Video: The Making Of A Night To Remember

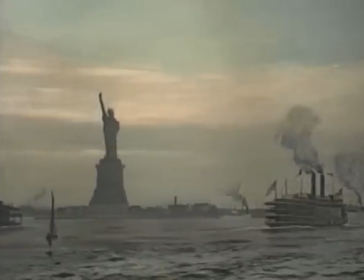[28:53]
That painting is interesting to me because I now have it in my possession.
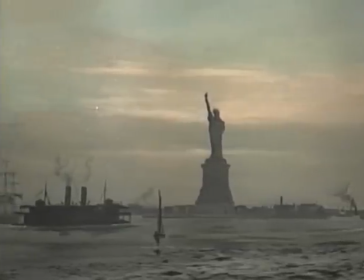[29:00]
It was given to me by the J. Arthur Rank Company when they were finished with it.
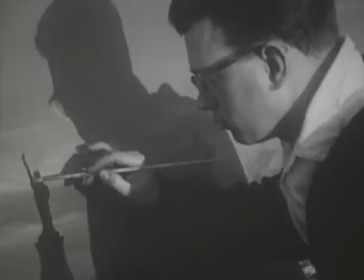[29:05]
The painting was meant to have been the painting that was on the Titanic smoking room, a Norman Wilkinson painting called Approach to the New World.
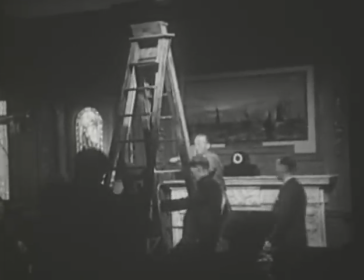[29:13]
The research that I had done indicated that was the painting that was on the Titanic smoking room.
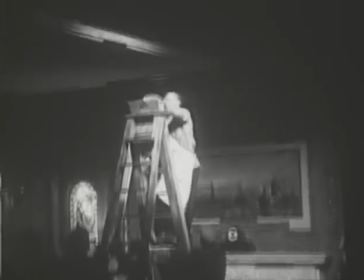[29:18]
As a matter of fact,
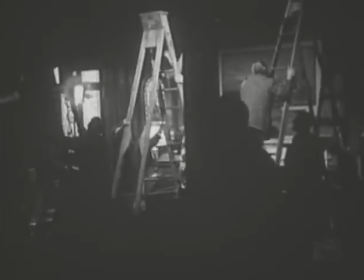[29:21]
this was erroneous research, and I lost the chance to have a picture really like the one on the Titanic.
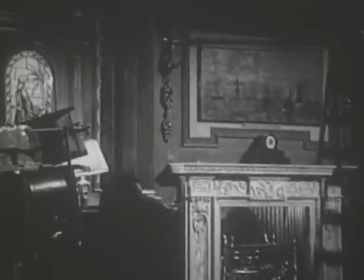[29:29]
To have had that, it would have had to have been a painting of Plymouth Harbor.
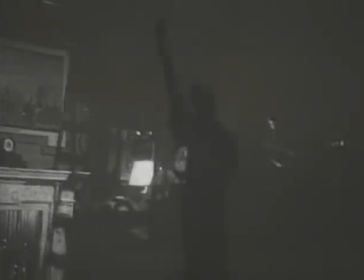[29:35]
As it was, the painting on the smoking room of the Titanic was the painting that actually was on the Olympic.
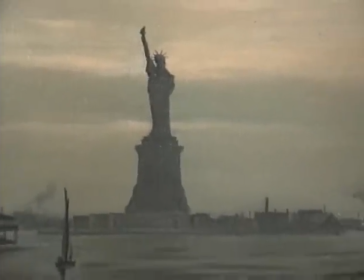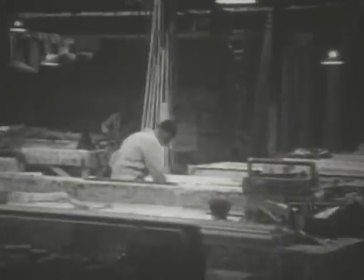[29:44]
The plasterer's shop where all the moldings for the pictures were made. We see some of their work in the stairway scene.
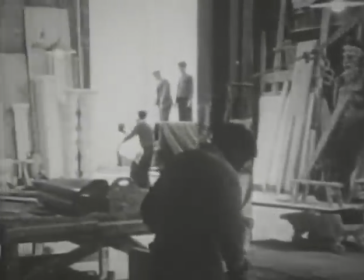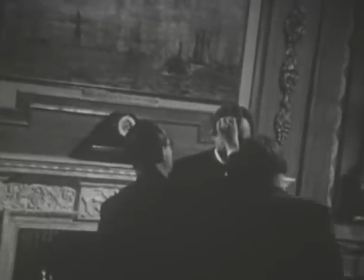[29:58]
Billy Parton makes up Michael Goodliffe, who plays the part of Andrews,
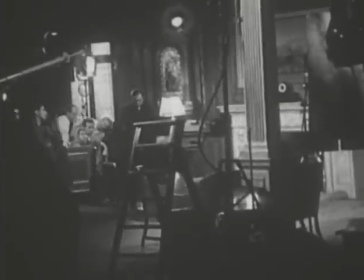[30:02]
the designer of the Titanic. who went down with the ship, standing in front of this picture.
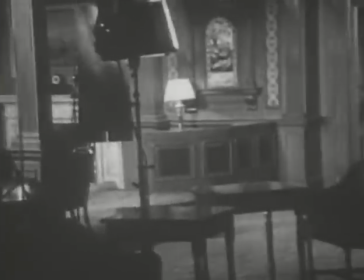[30:09]
So one thing that's interesting, some things happened that he didn't expect to happen. It wasn't looking for them.
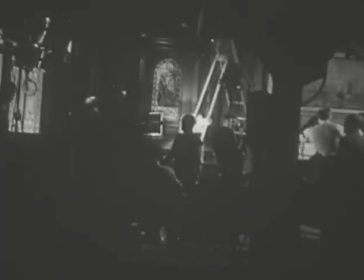[30:14]
Well, the sets of the lounge and the decks were on cranks,
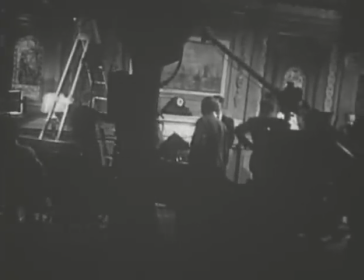[30:19]
so he could push them up and make the ship look in a different condition at different times.
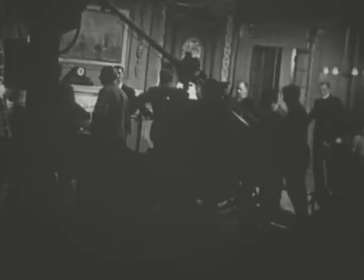[30:24]
And as they jacked the sets up at one end of it, the smoking room set began creaking.
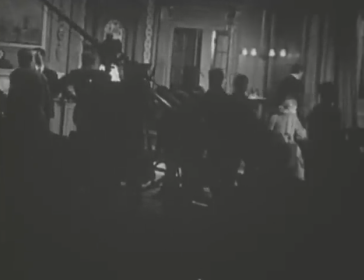[30:30]
And he thought, well, this is a great sound.
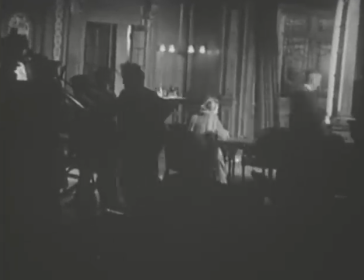[30:32]
So it was totally inadvertent, but it looks like a one final detail that all the care in the world had been put into just to have the ship room even creak the way it did.
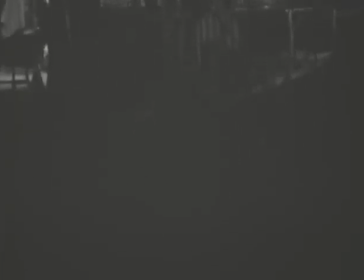[30:40]
It was creaking, the set was creaking, was what was happening, but it worked. And it was a very good touch.
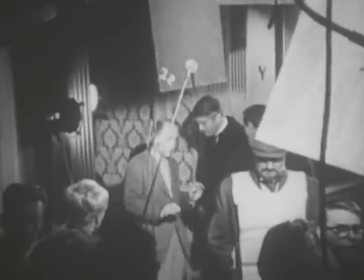[30:46]
The hydraulic rams, there were several of them under each, the floor of each set.
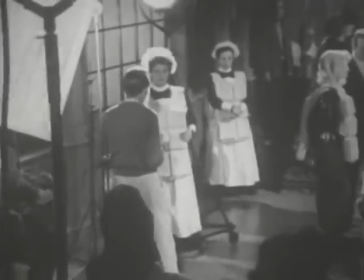[30:52]
There was an artificial floor built. And these sets were very, very big.
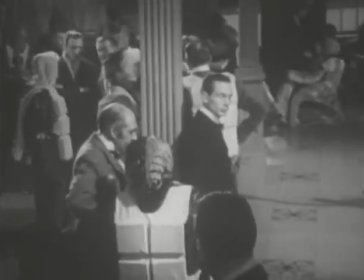[30:57]
And they had a very powerful rams. And they would tilt the entire floor.
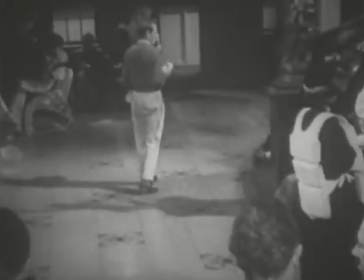[31:02]
And when they started tilting, it made this extraordinary noise,
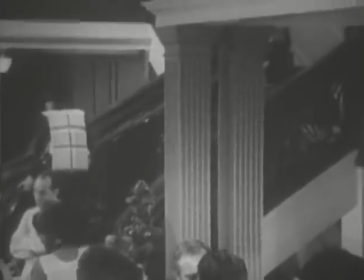[31:05]
which is exactly right for the sinking of the ship when it tortured itself through different angles.
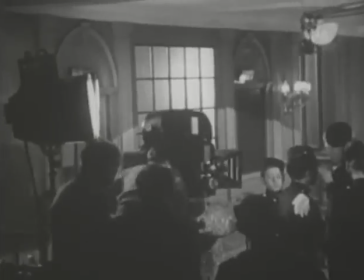[31:13]
So I didn't have to manufacture that noise.
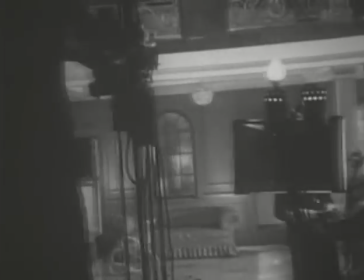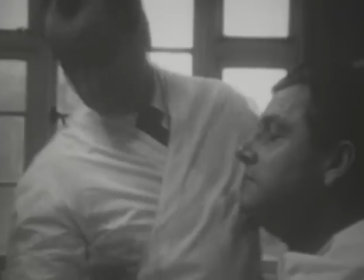[31:23]
Kenneth Moore being made up as second officer light hauler.
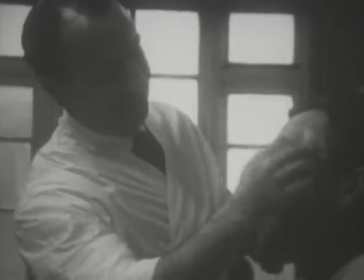[31:28]
Kenneth Moore being the star in the film and being light tower, the second officer of the Titanic,
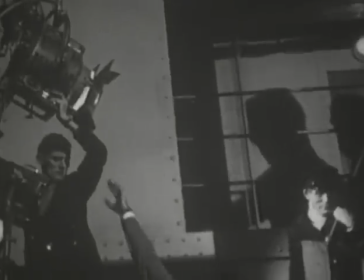[31:33]
who had a very busy night, he had a light tower doing some things that other officers did
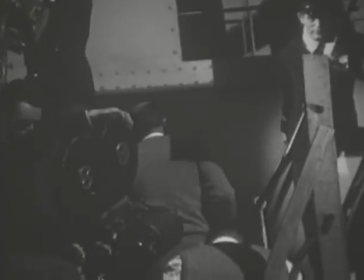[31:39]
just to get fatten up the part a little. And I could understand that as part of the theater.
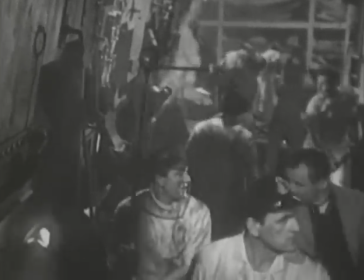[31:48]
The boiler room scene with genuine fires, which eventually set fire to the stage.
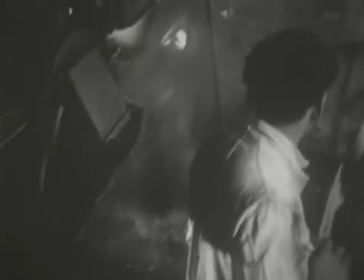[31:54]
Fortunately, we were able to put them out.
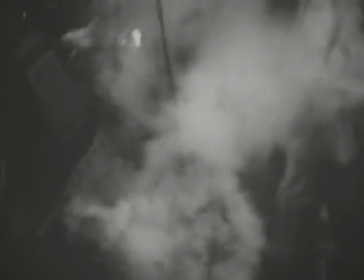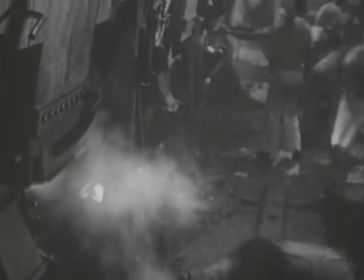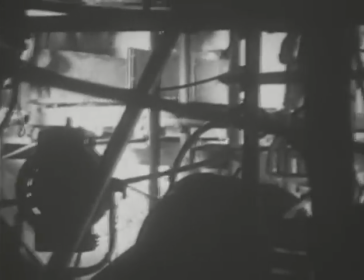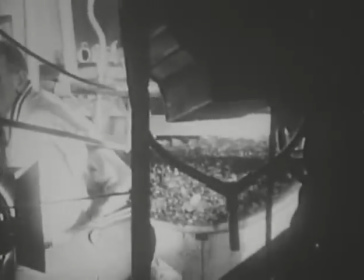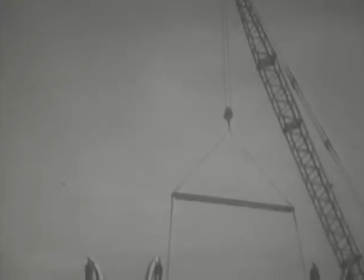[32:21]
Checking on the raising and lowering of lifeboats before using them for passengers.